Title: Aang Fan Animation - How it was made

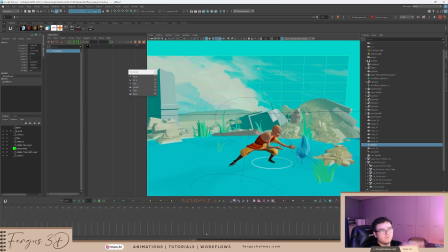I just went to Google, typed in stylized sort of sky. And again, I don't know who made this.
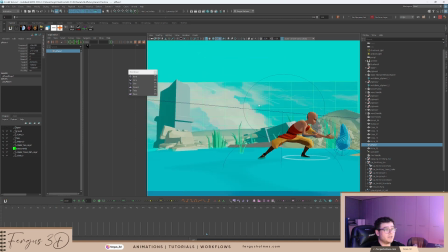So if someone recognizes this image, please do tell me and I will put them in the description for credits.
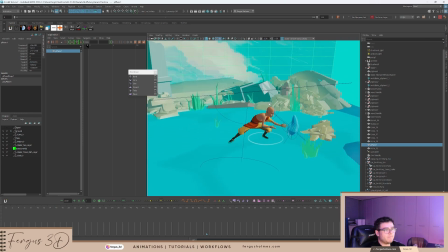And that's kind of it.
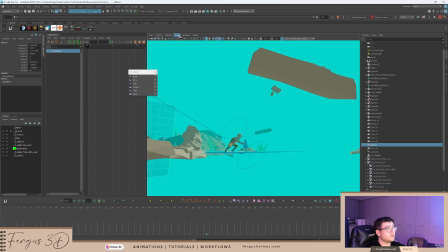I mean, the lighting is just a directional light, which I'll show you the lights. The lights are, there you go.
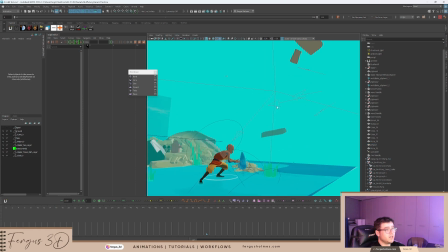So we've got directional light, which is just like the sunlight. So it's giving the whole scene illumination.
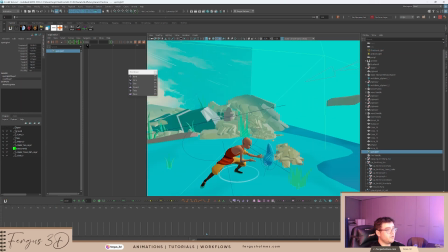There's also a spotlight, which is just focusing really on Aang, just to give him a bit more brightness.
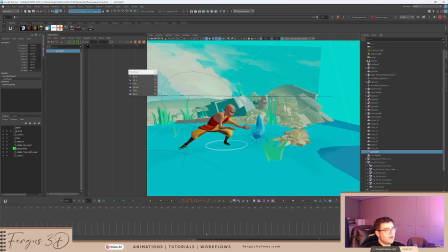Though to be fair, it's quite a bright scene. Then the shaders, it's just I use the toon shaders for everything.
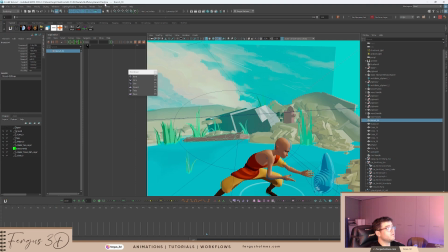So if you go to rendering, for example, we'll click on the brown one. You go toon, assign fill shader, and then you have these options. And I use the 2-tone or 3-tone shader, which creates a ramp shader in the
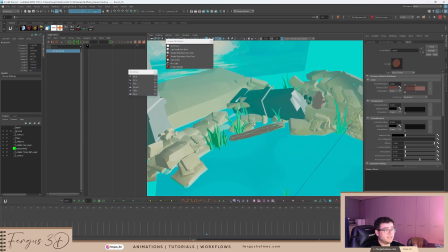hypershade, and you can just take 2 colors, and it basically just depending on the lighting, it just gives you a light color or a dark color or whatever color you've chosen.
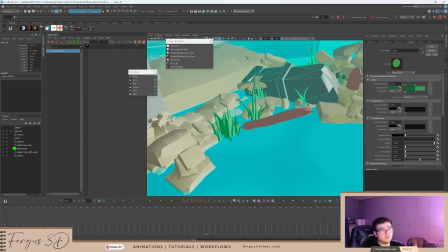So I've got the grass one, which is these two. The ruins is like black and stuff. So like the rock here, just different grays.
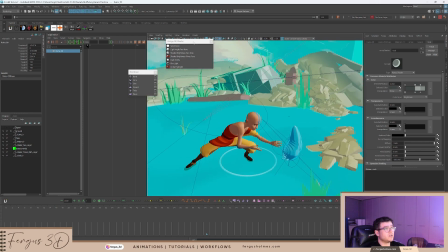And then I also put on some shadows, which I don't think the shadows do much, but I have got shadows, the little bit.
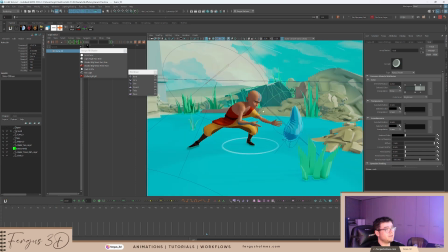I then also put ambient occlusion on because I think that makes the, like you see here, it's a bit better for the water. With you can see where it's standing. Same, I put on motion blur for the first time. I've never used motion blur for play blasting, but I thought I'd try it because this is a fun project.
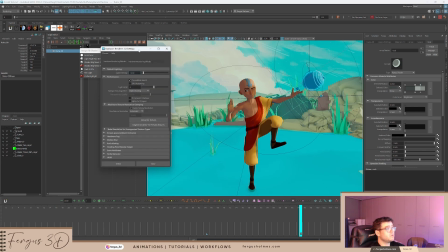Just a really small amount. I'll show you how much I used. So for the motion blur, it's just 0.1, tiny.
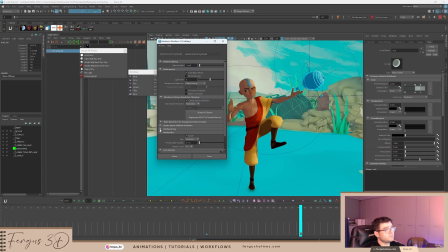And then I also have hardware fog, which you can.
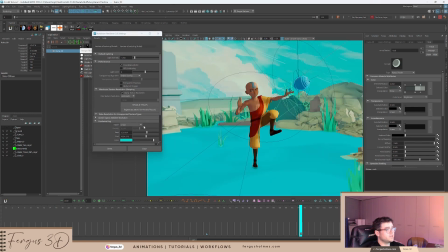This is quite fun. This is the thing I think worked the nicest. So this basically creates like a fog thing. You can see how if I change this, you can get the right level. And you can choose your color. I put blue because of the water, but you can do anything you want, like red, like a red sky.
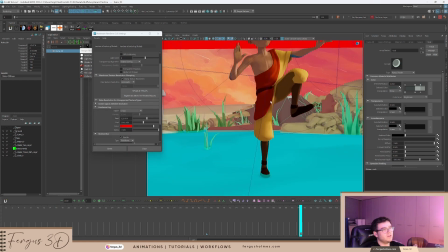It doesn't really matter.
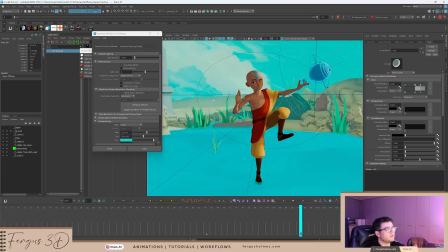Whatever you want to do. And then, yeah, I think that's it really, for Maya at least. Yeah, that's what I did for Maya.
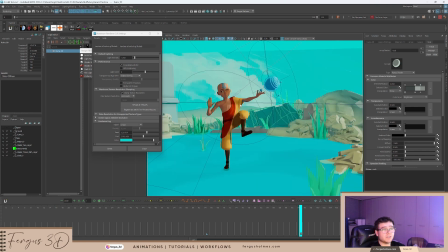And okay, I'm gonna nip over to DaVinci because I did do some post processing in DaVinci, and I'll show you what I did there. But that was very quick and small.
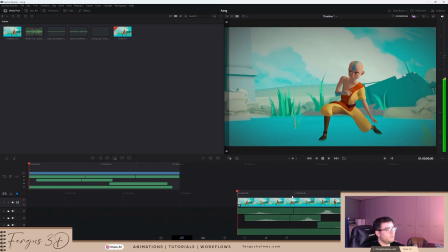Okay, here's DaVinci, which you can see is basically the same.
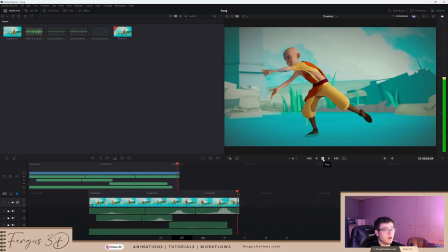So just in case you were wondering, this is not rendered in Arnold. I just used Viewport 2.0 for this. Um, and I basically just put some vignette sort of filter, which is at the bottom, vignette in the edit tab.
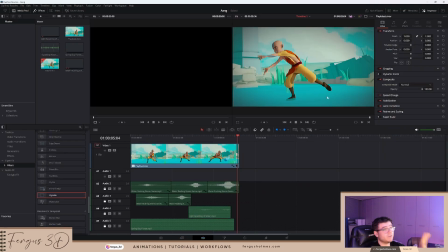These are all free, by the way. Everything here is free, so I haven't paid for anything. And that just basically gives you a filter, which up here in the effects, you can then edit how big and small this is. And for the sound effects, as a YouTuber, I get access to the YouTube library.
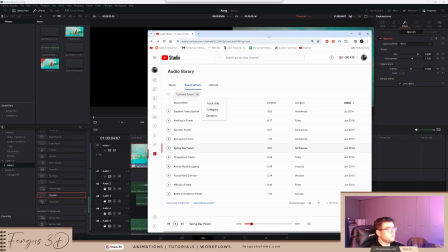I think everyone has this access, to be honest. I don't think it's special. But yeah, this gives you a library of free sounds, all of which are copyright free as well.
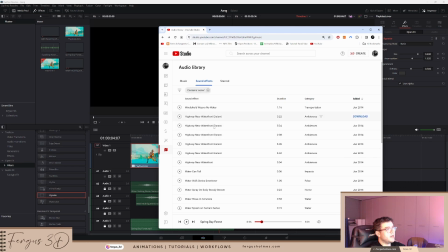So I just typed in water, and I got all these water sound effects, mostly just sort of pouring or leaking.
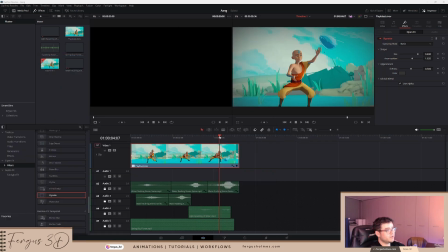I downloaded a bunch. I then mixed them together. I used different ones to create different effects, just to make layered approach, a layered sort of stack of sounds. And then I also at the bottom have a forest sound, just like birds chirping, which I don't think you can really hear, to be honest.
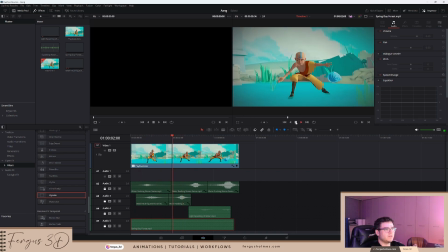If I play this, I don't think you can hear it. But yeah, and that was the sound. And that's it. That's the animation done. So this probably took me a week in total, 2 hours every day,
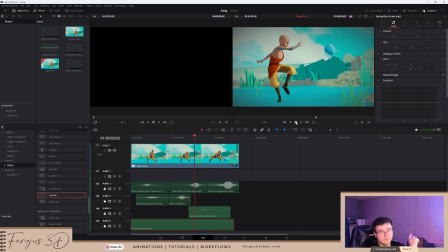maybe 3 hours on the weekend, as in on the first day, Sunday. Um, yeah, it was really fun. Please do like and subscribe.